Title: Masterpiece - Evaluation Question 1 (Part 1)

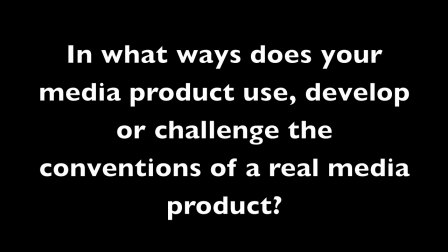In this video, I'll be answering the first evaluation question. In what ways does your media product use, develop, or challenge forms and conventions of a real media product? I'll start off with the conventions that I've used. So the first thing that I think I've used is the construction of narrative. And I'll be using the 1 hour photo trailer to compare mine to. So I've come up with 4 crucial stages within the narrative at which events occur.
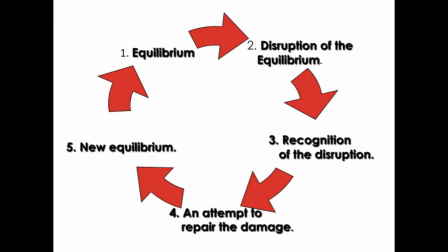It's similar to Todorow's theory of narrative, which is on the screen now. Except it's slightly more detailed and more specific to trailers. Obviously, Todorow's theory of narrative suggests that the equilibrium is restored at the end of a piece of narrative,
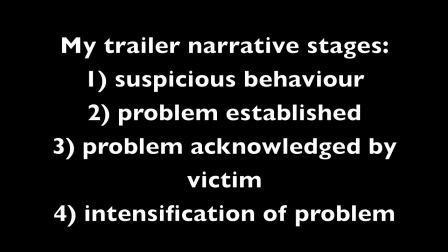but obviously a trailer, you're not going to see the end of the film, otherwise that'd be giving it away. So you have to sort of pay to see the end of the trailer, just pay to see the equilibrium being restored. So my narrative structure is more specific to a trailer. So the first stage I've come up with is called suspicious behaviour. Pretty self-explanatory. It's where the villain is acting suspiciously. In my trailer, this stage happens when we see a close-up of Thomas, who's the main painter guy,
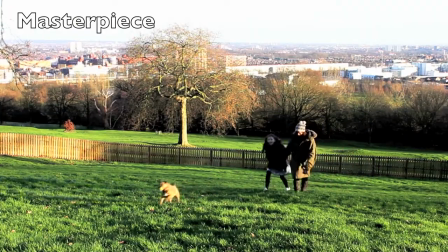looking at Jane, who is his victim.
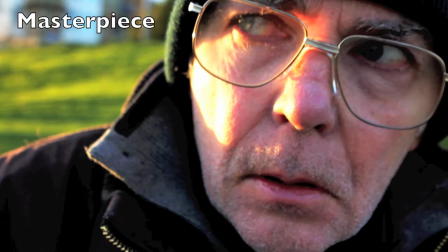This not only does he look suspicious, his facial expression suspicious, but the camera angle and the lighting also add to the creepiness. For the lighting, I actually added an effect from iMovie called hard light, which is like a high contrast effect,
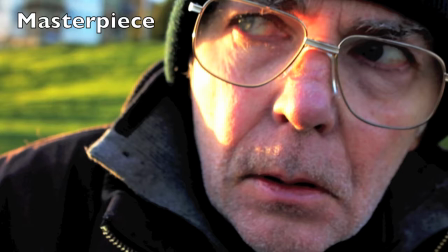so the shadows become darker and the light areas become lighter, and it just gives the shot more of a sort of sinister, gives the character more sinister feel.
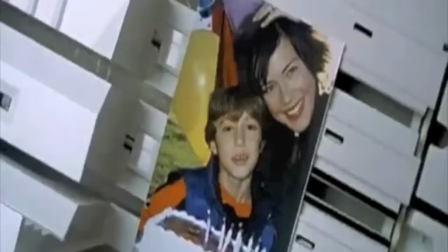In the 1 hour photo trailer, the suspicious behaviour stage happens when the titling comes up on the screen and says, "He knows your name."
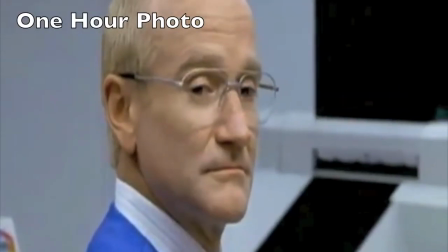And this is followed by like a close-up, which is similar to the close-up in my trailer of the villain. And again, this angle that it's at is quite suggestive. It sort of tells you that there's something not right about this guy.
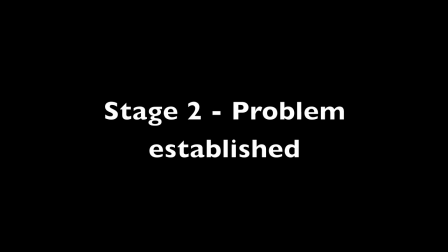The next stage is where a problem is established for the audience. So the victim won't necessarily know there's a problem, but the audience do.
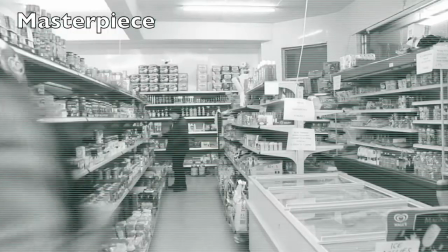In my trailer, this is in the shop scene where the audience realise that Thomas,
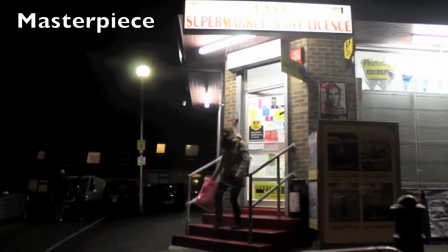who's the main character, is following Jane, who is the woman.
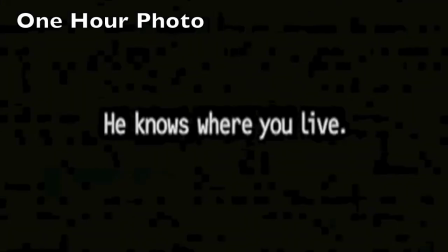In 1 hour photo, this stage happens when the titling on the screen says, "He knows where you live."
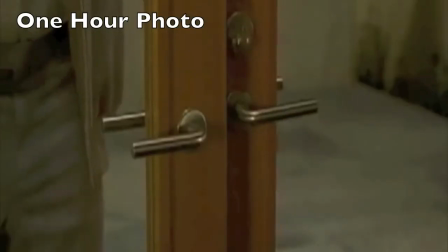It then goes on to show the villain entering his victim's house. And this stage is like a progression from the first stage. So the villains go from just appearing suspicious to actually acting upon the suspicions that we may have.
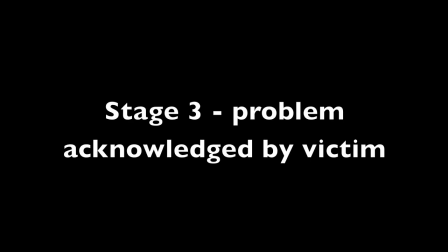The next stage is where the problem is acknowledged by the victim. In my trailer, this is where Jane, the female character,
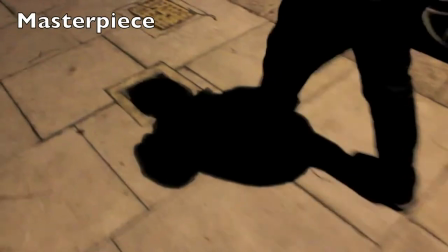turns around when she's walking back from the shop and she realises that someone is following her.
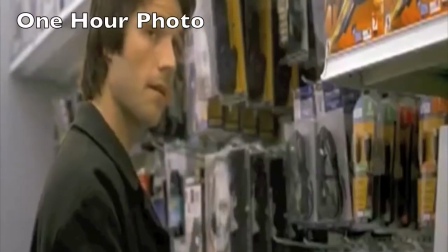In 1 hour photo, this stage happens when the villain approaches one of his victims, who happens to be the father of the family that he's been watching, and tells him that he has a nice house and a nice family. And obviously this is where the victim realises that this guy has been inside his house and knows his family, so they acknowledge the problem.
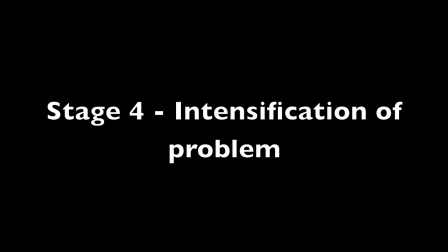The final stage is the intensification of the problem. This is sort of where we realise to what extent the villains have gone to.
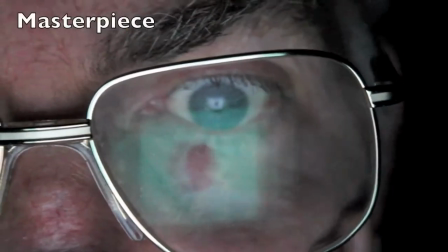In my trailer, this would be when we see Thomas entering
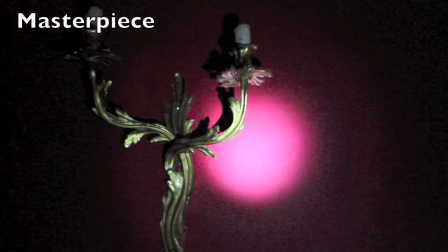his victim's, well, what we can only assume is his victim's house.
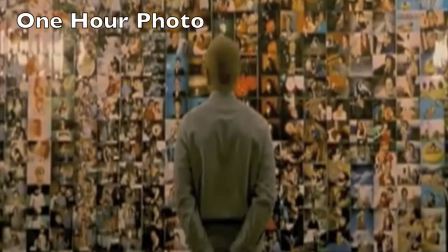And in 1 hour photo, this is when we see this huge wall just of this one particular family's photos,
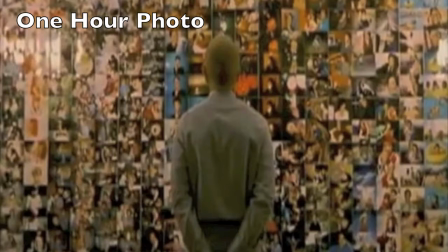and it just shows like the extent of their problem. And this stage actually coincides with a sudden stop in the pace of editing and in the music in both trailers.